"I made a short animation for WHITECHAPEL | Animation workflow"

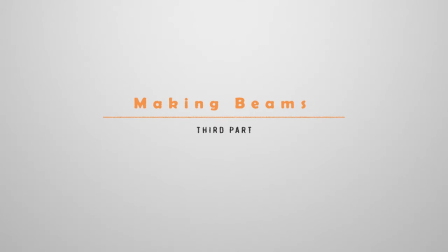(4:06)
There is a climax in the song where it gives you the feeling that great amount of energy and
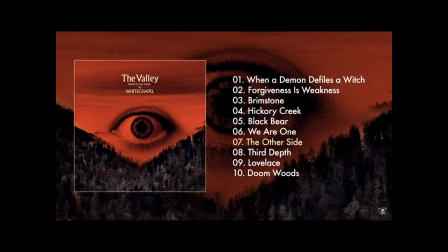(4:11)
power is bursting out and I wanted to demonstrate that with lasers releasing from the character. But I thought lasers are kinda cheesy and it's been already done so many times.
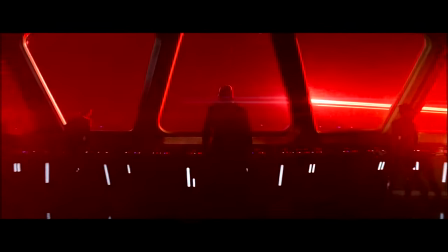(4:20)
Another thing is that lasers are heavily related to sci-fi and my project wasn't related to sci-fi at all.
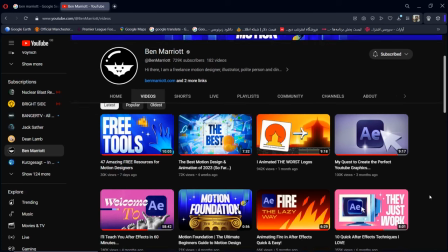(4:27)
Then I suddenly remembered an awesome tutorial by Ben Marriott.
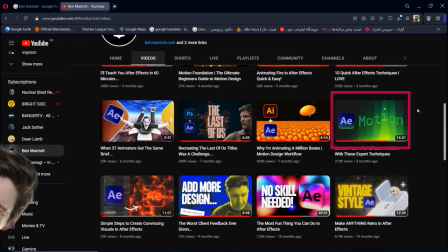(4:31)
I actually owe half of the skills I know in motion graphics to this guy, where he teach this very smooth and modern beams.
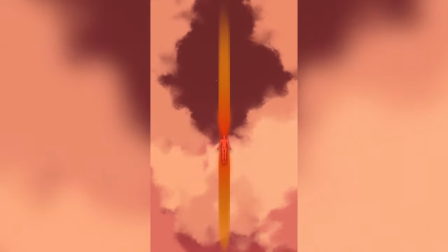(4:38)
So I transferred the idea to my project by changing a thing or two about it in terms of glow and opacity,
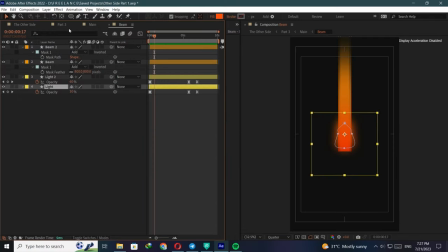(4:44)
it's just some basic shapes moving and by masking the two ends of it, I made it coming out of vertically.
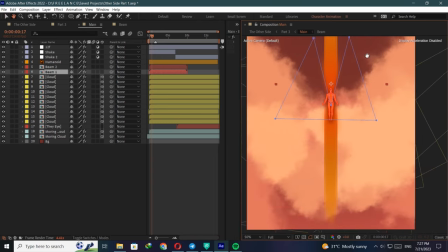(4:50)
I basically created the feeling the song gave me, I was so happy how it finally turned out.
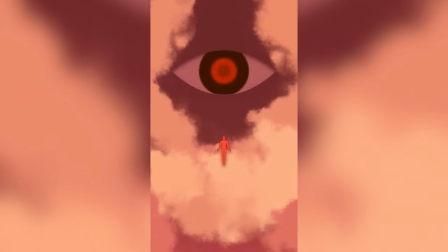(4:55)
Now it's time for my favorite part, the giant eye, I wanted it to have the same color as the sky when it is still closed,
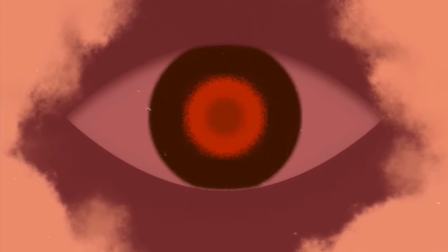(5:02)
so that when it opens, we do have the elements of surprise.
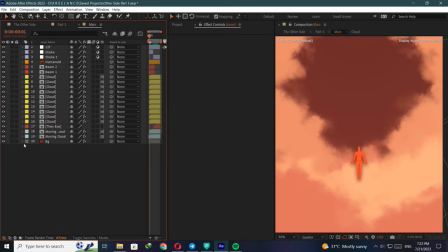(5:06)
I already made room for it between the clouds and the only thing left to do is to make it blink a couple of times.
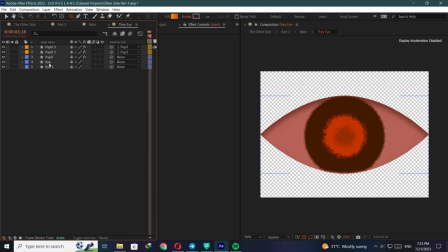(5:12)
That can be done with keyfirm the paths of our shape layer. The pupil has the same style as our sun that I previously indicated.
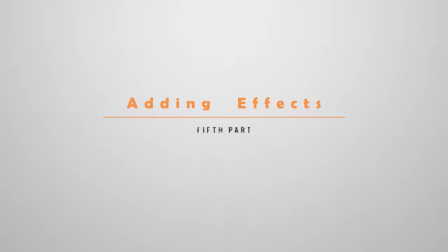(5:19)
Finally, I have covered all the elements in my animation.
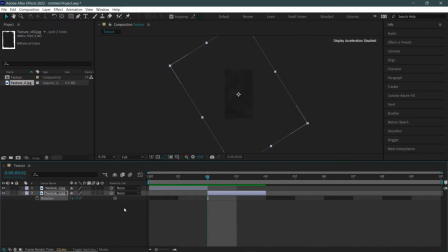(5:22)
There are just some final touches I did to elevate my work. such as adding texture and adding posterized time effect to change the framerate to 12
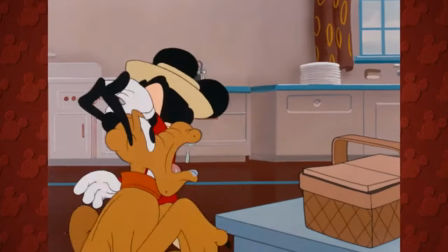(5:30)
frames per second so it would have the traditional 3d animation feel to it also i added that solid shake to our composition in order to give the
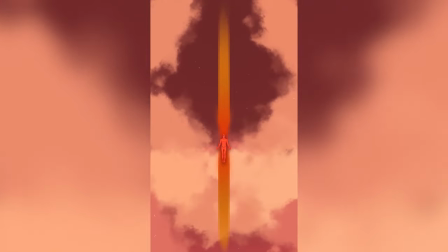(5:38)
overall environment instability which i increased it a little bit during the beams bursting out all right guys
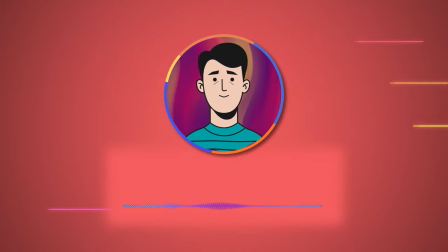(5:46)
that's it for my workflow i really hope you enjoyed it and if you did make sure to tap that like button it would really help my channel to grow. I will try to post awesome stuff every week so if you really enjoyed this video feel free to subscribe. Thank you very much and check you later!